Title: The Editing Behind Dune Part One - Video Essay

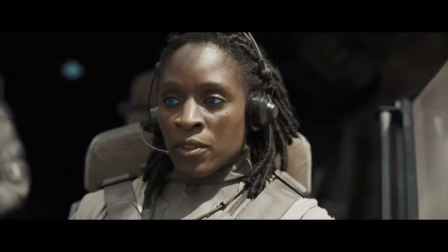(4:09)
When it comes to cutting a scene, and specifically the dialogue, Joe utilizes the look in the character's eyes as the driving force.
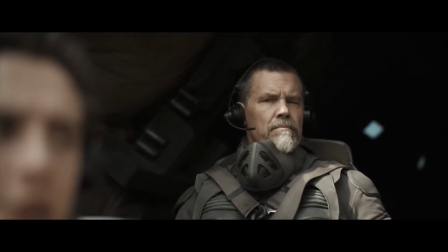(4:15)
Many characters continue their lines, even if the camera isn't held on them, based on whichever one of their looks in that particular moment suits best.
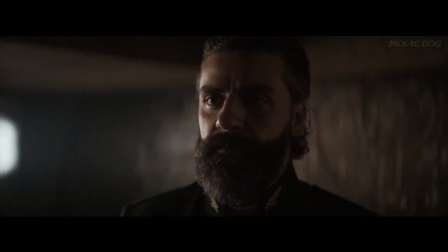(4:23)
Joe also found that by holding on actors for beats before and after they talk in those brief moments of silence, it helps the conversations flow a lot more freely.
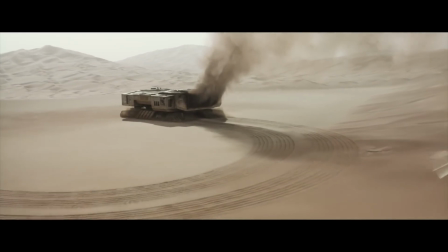(4:31)
He goes into a lot of depth on how holding onto a shot is harder to do, but it's a lot more effective and efficient,
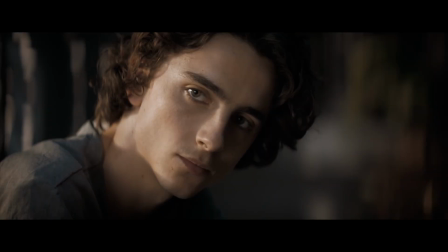(4:36)
and it really lets the moment play out. A big thing that Joe loves to use are insert shots.
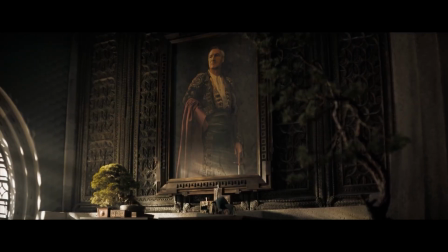(4:41)
It's pretty standard while getting coverage to get shots of the prod design to be able to show it off, but rarely are they used in the edit.
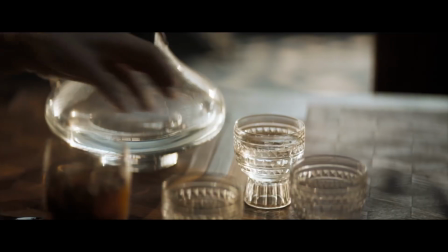(4:47)
Joe argues that as long as they set up a later callback, they add just as much weight for the audience.
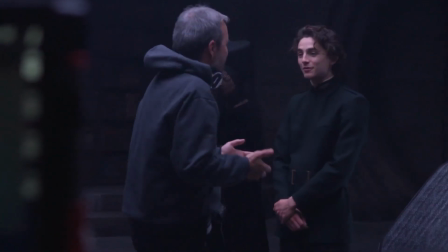(4:51)
Like for example, early in the movie, we see Paul's vision of Jason Momoa's Duncan, Idaho being killed.
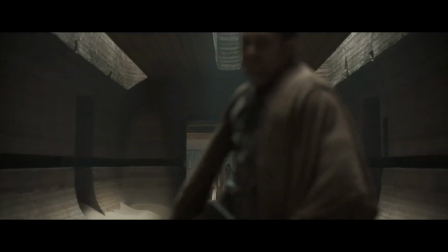(4:56)
We see an insert shot right after of his beetle on the ground. Later in the movie, when he's in the same room just before he's about to be attacked, he is looking at that same beetle.
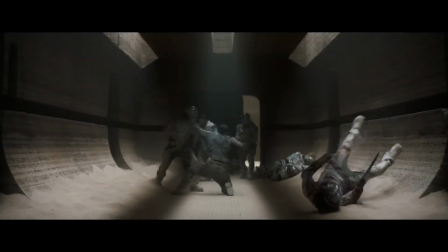(5:05)
This brings a sense of doom to what is about to come.
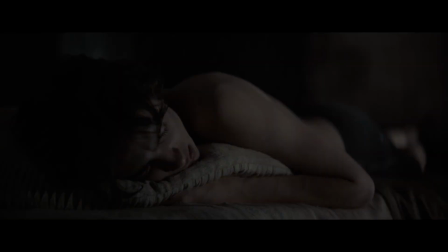(5:08)
Joe also explains that there are many scenes that he describes as low dangling fruit they could very easily cut out of the movie because they're so short,
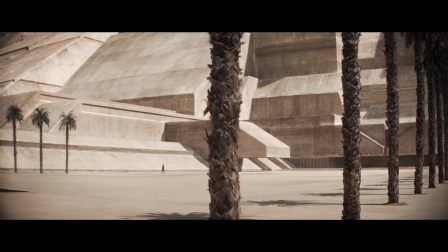(5:16)
but by keeping them in, you add so much layers to the movie. For example, there's a scene where Paul talks to the gardener about the royal palm trees and their importance.
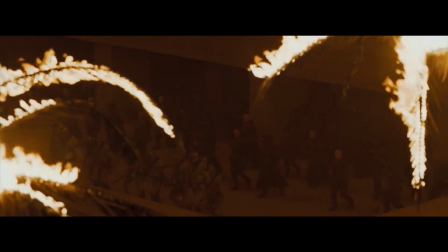(5:24)
It's not a very long scene, but later in the movie, when the palm trees are being burned down, it makes it all the more devastating because of it.
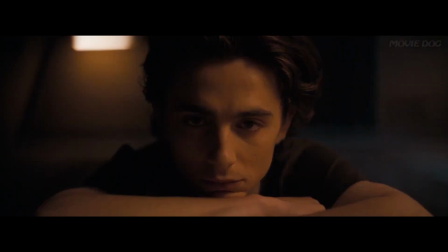(5:30)
In another scene at the start of the movie, we see Paul looking at a model of a bullfighter in a bowl.
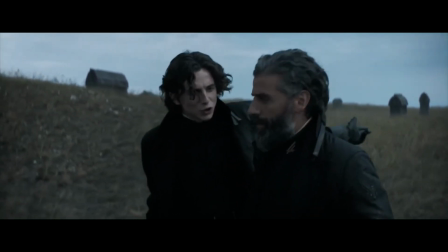(5:35)
It's only for a few seconds, and then we cut away. Later, while in an argument with his father, Paul talks about not wanting to be Duke and that his grandfather fought bulls for sport.
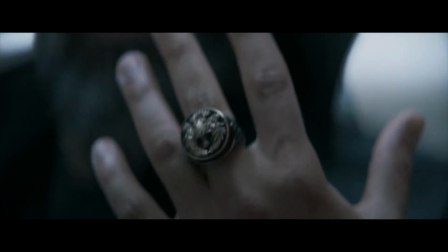(5:42)
Leto tells him that he died doing that. This establishes a theme that the bull being a haunting image present just before the Atreides family fails.
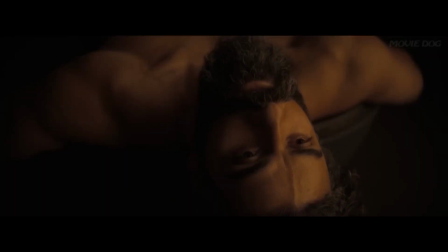(5:49)
Later in the movie, Leto tries to kill the Baron and looks up at insert of a bull, and he ultimately fails right afterwards.
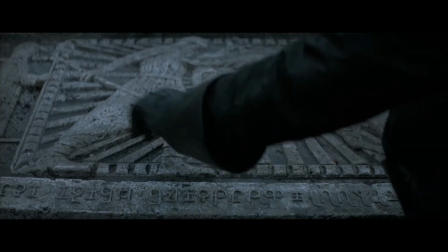(5:55)
At the start of the movie, when Leto gets to Arrakis, Leto looks at an image at a bull on a tomb, and not long after, he loses complete control over the planet.
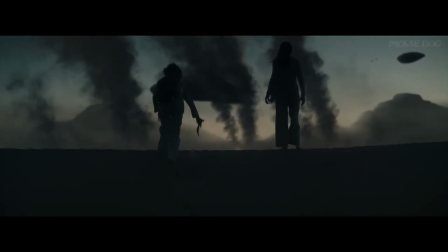(6:03)
On a rewatch, this makes the early scene with Paul all the more haunting. Even if you don't directly see the cause of it, it looms over the rest of the movie.
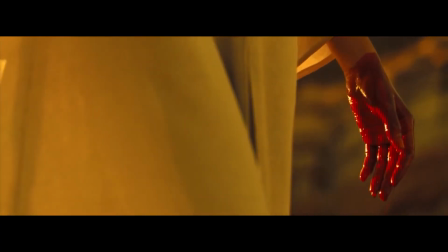(6:09)
By keeping all these moments in the movie, it brings so much more thematic depth to the story.
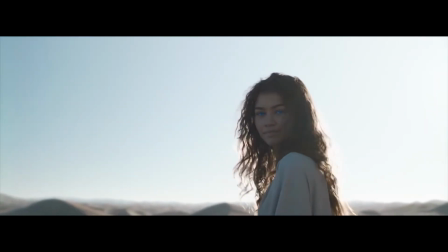(6:14)
It all comes down to making the best version of the movie he can for the audience, drawing them into the minds of the characters and making them care.
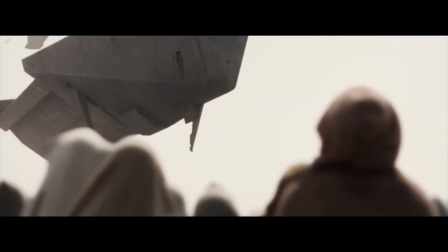(6:21)
He always keeps in mind editing is hijacking what the audience sees for several hours, and so we should be intentional with everything to not waste time.
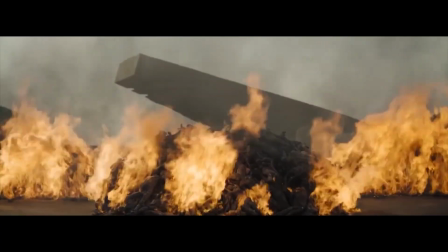(6:29)
Whether it is intercut, a simple reverse shot, a long oneer, a use of associative editing, a quick insert, or a wide establishing shot.
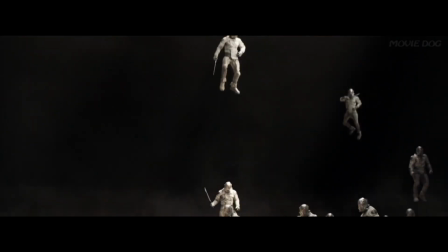(6:37)
Every shot can convey weight and meaning with the right placement and motivation.
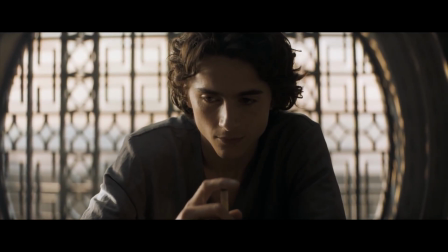(6:41)
And that understanding is what makes the editing of Dune Part 1 so fun to watch and impressive.